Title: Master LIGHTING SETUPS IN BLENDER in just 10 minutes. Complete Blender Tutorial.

a gobo is a shape we put in front of a light source to create a shadow over what we're filming they're great for creating a sense of place
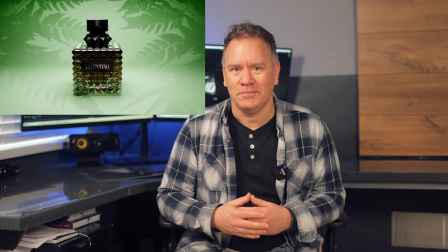in our render let's see how we can use this in a product render okay we'll start with a fairly unremarkable scene we've got basically a
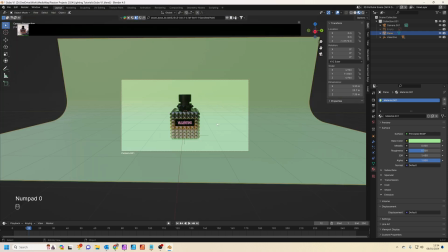plain curved backdrop and a bottle of perfume through the camera it looks just like this not very exciting So,
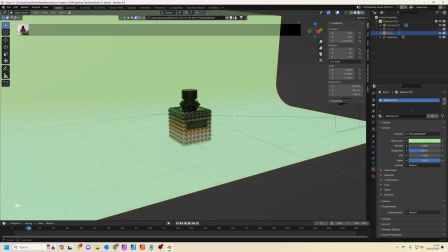at the minute this scene's totally dark, we're gonna add some lights. So first I'm gonna add an area light.
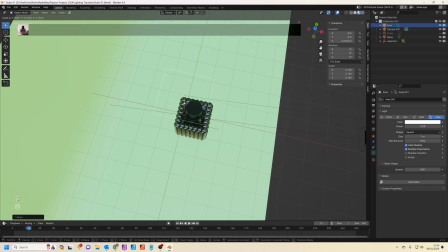I'm just gonna put this above the bottle of perfume, scale it up a bit, and this is basically going to light the bottle. Let's just change that to 500 watts.
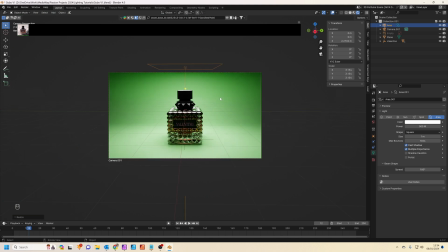Quite simple, but already quite effective. Now we're also gonna add a spotlight,
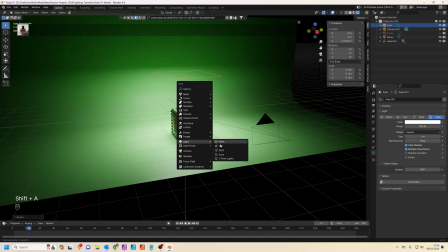and this is where we add our gobos. so let's add in a spotlight I'm just going to grab it
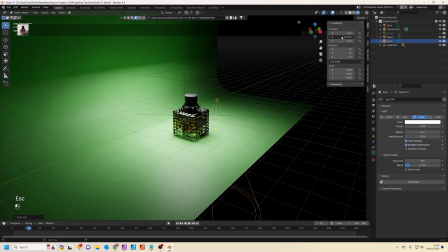let's just move it along the let's move it along the X axis
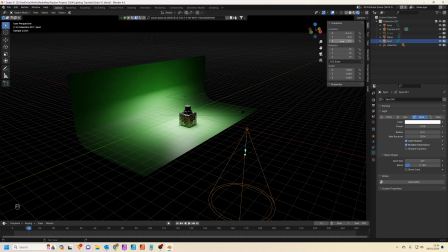so it's behind the camera move it up on the Z a nice little tip
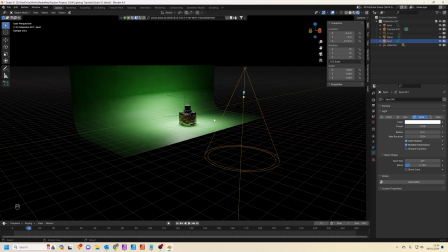instead of having to try and rotate your spotlight to get it to point in the right direction you can use a constraint so if you go to your constraints over here and we're going to add a track to constraint and the target is going to be the bottle and you'll see that the
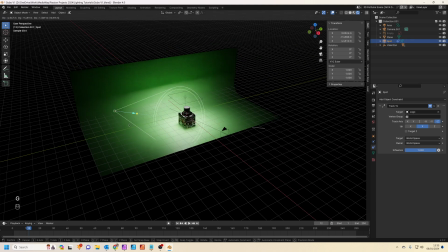spotlight now exactly points the bottle and if we grab that spotlight and move it around it'll remain pointed at the bottle wherever it is okay great so I'm just going to increase the brightness of this spotlight and
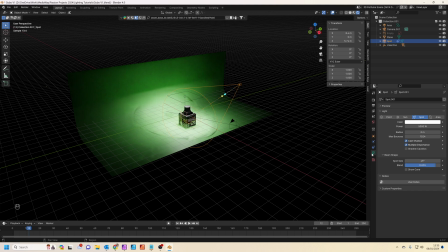we will also just blend the cone of light so we've got a nice smooth gradient between the inside and the outside of the light.
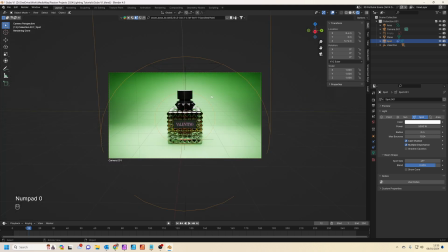Now already it's looking a lot better with some nice lighting. The next thing we're going to do is add a gobo which is basically going to be a shape that makes a shadow in the background to add some atmosphere to the scene.
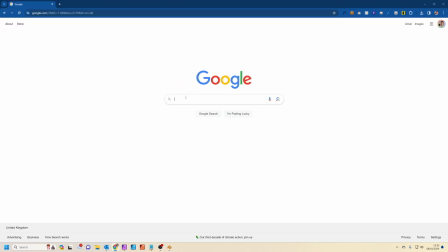Hop into Google I'm going to type in Fern,
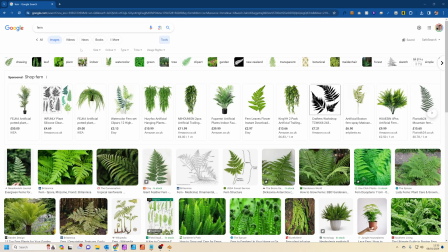click on images and if you go to tools here and set the color to transparent we'll have some objects
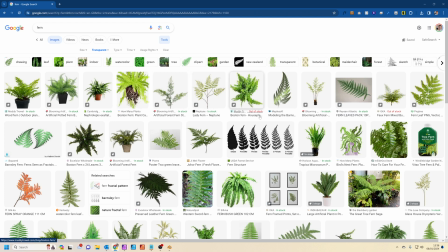which are kind of all ready to go really let's just find one that we like okay let's use this one so right click and save
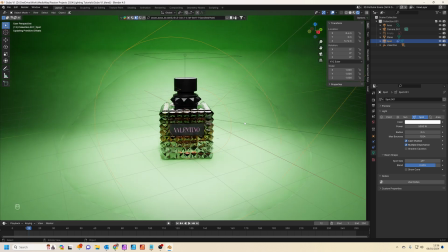your image back into blender we're going to shift a going to add an images planes
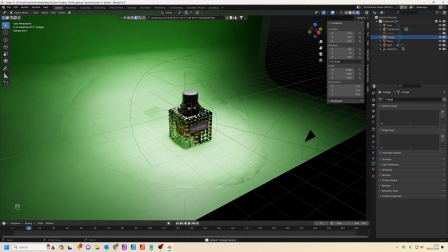and we'll click on that image press s to scale let's
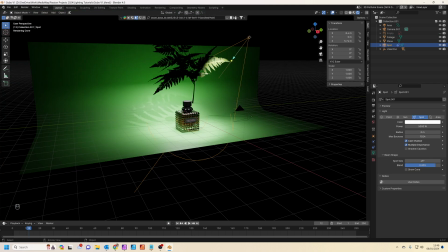just move it in front of the light just going to grab the spotlight and move it down a little bit more so it's more of an angle
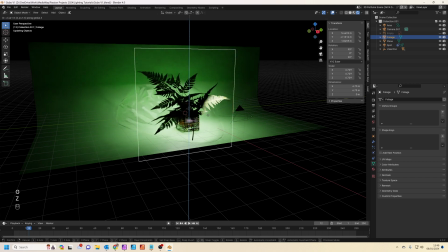and we'll just move this down a little bit as well and now it's just a case of kind of scaling it rotating it i'm just getting it so it's kind of nicely frames the bottle so let's duplicate that
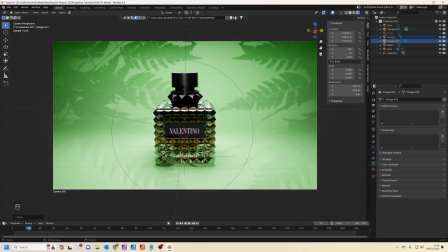move it across a bit rotate it and now you can see we can't start have this lovely kind of shadow effect just just sort of framing the bottle and if you actually wanted to animate this
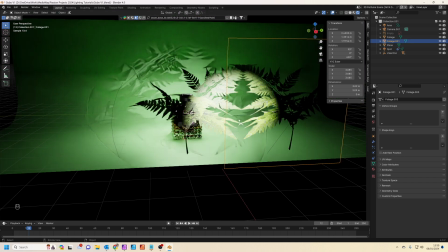you could also click on the foliage let's just move the origin point only
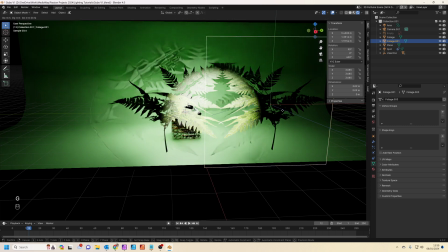grab Z grab Y turn that back and now when you rotate this it kind of sways you see from the origin point just there and
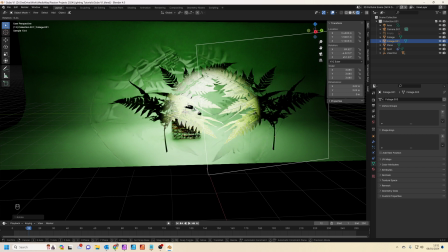we could actually just animate that so as though it's blowing in the breeze